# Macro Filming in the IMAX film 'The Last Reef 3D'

Last week we wanted to make a film that would really popped out colour so that you had a 60-foot screen, IMAX screen, that was just a tiny little nudibranch this big, would suddenly fill the screen in masses of colour. Macro photography, that's where you really see the colours of the ocean, it's the colour of life beneath the waves.
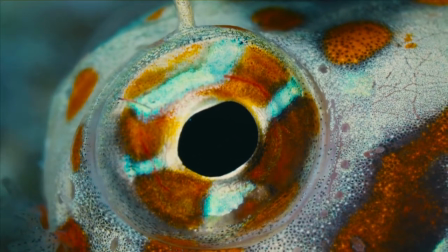You need to be up close because water takes away colour from light anyway. So if you can get close you'll see really vivid colours,
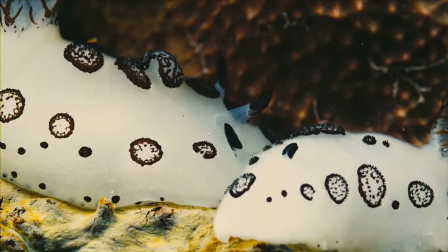the kind of colours that you wouldn't really see normally on a giant IMAX screen because you can't get the cameras that close.
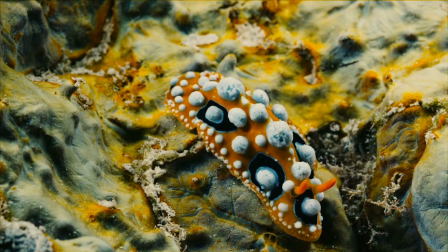So to do that we had to start from scratch because there was nothing in existence at the time, there was no underwater rig that was capable of shooting in 3D and getting really close up to a creature that's really only this big.
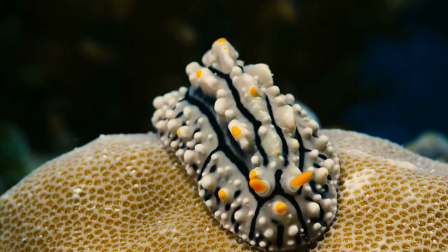So we worked with DJ Roller, who was the underwater DP in Wild Ocean,
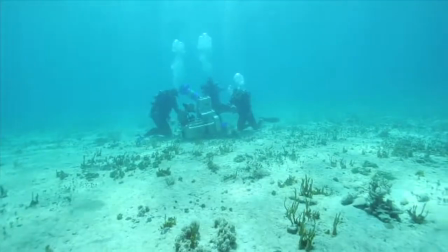and so he joined with us on The Last Reef to develop this rig and
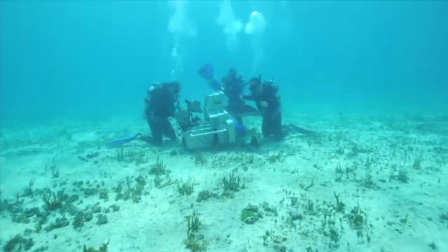really to be able to make some groundbreaking photography. Shooting 3D macro photography underwater is very difficult.
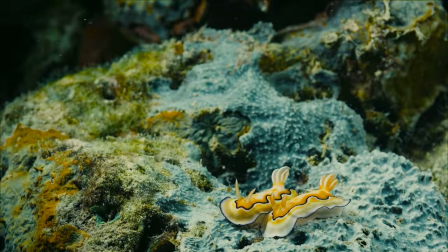It's all about the minutiae and tiny adjustments that can make huge differences in the picture and the frame.
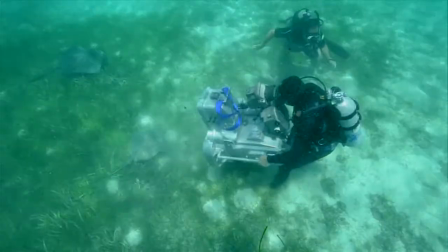And 3D in itself is a lot harder, not just a little bit harder, it's a lot harder than 2D.
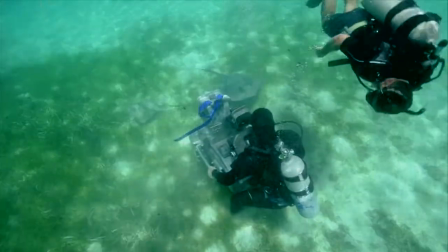So there's a lot of things going on in the frame. There's a very, very complex camera system and you have 100 moving parts and everything's got to work.
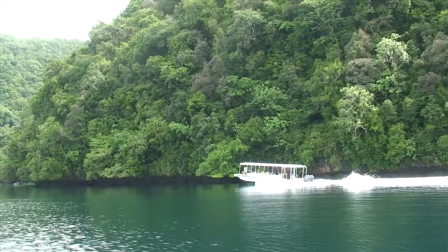If one thing does it, the whole thing shuts down. We filmed Last Reef in many locations.
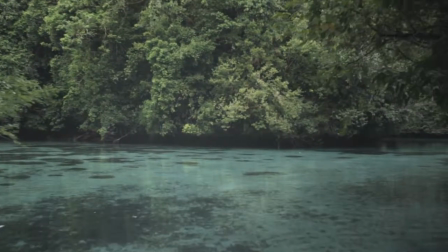The majority was shot in Palau. And Palau was a place that was just really suitable for filming.
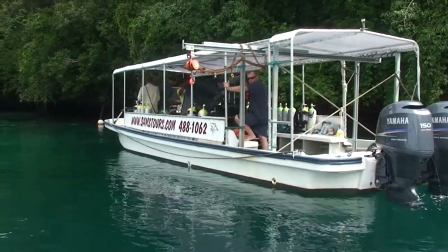It had very nice reefs in very good condition. And some very beautiful lagoons where we could shoot in quite shallow water.
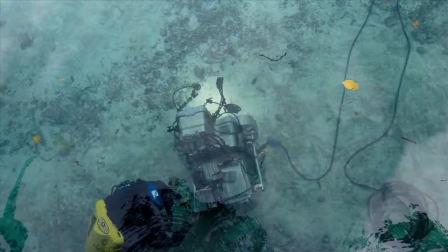Where we could actually make a sort of little studio. Because some of the, as we were doing macro, we needed the camera very, very still.
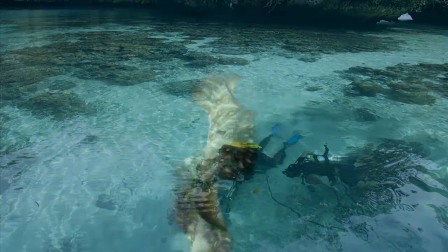So we'd find this lovely lagoon, put the camera in. and then film our little movie stars.
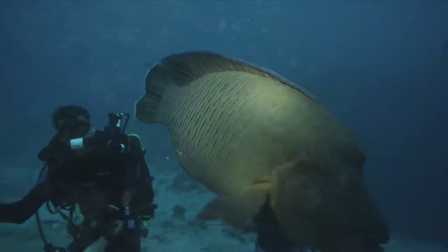There's also fantastic wall dives there with very, very deep drop-offs and great currents taking through other areas.
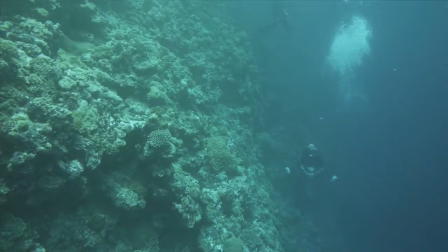So it's a real mix of areas that you could shoot and dive and a fantastic array of marine life.
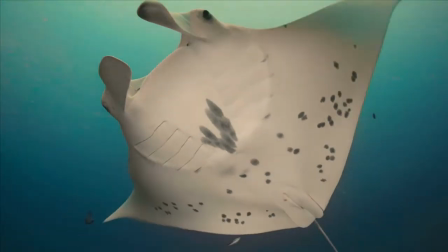The camera system itself poses its own challenges. It's a very large camera system.
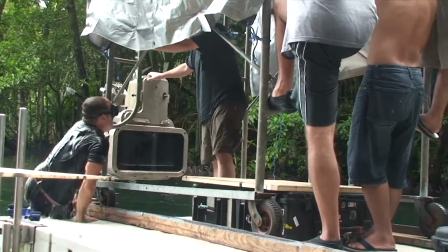It takes a lot to prep, but it's a lot in the sense that it's a lot more detailed and complex than a traditional camera.
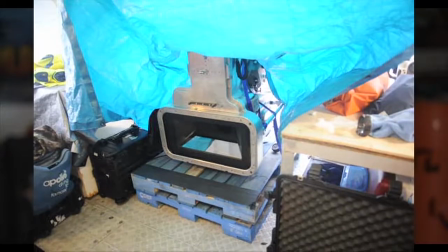The team starts in the morning prepping the camera two hours at least before we even leave the dock on a boat to go out to the location. If you get all the way out there and one thing's not working, it could shut down your whole day. And that's part of the reason there was so much time spent prepping it.
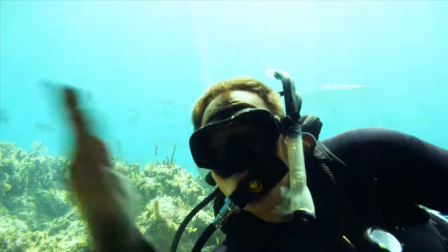Even though this camera system is large and it's maneuverable,
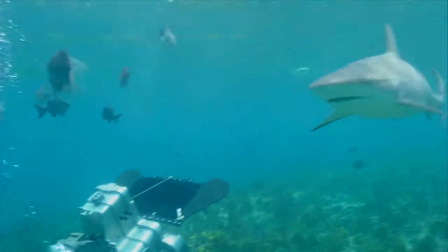it's still a large mass. but what's still cool though is that it's perfectly balanced so if you were to let go of the housing
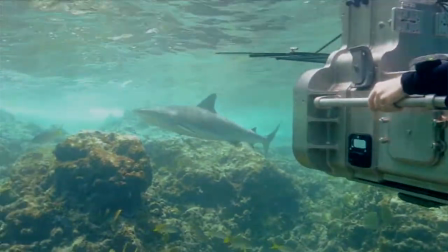it would sit there and hover basically in the water you can push it with your finger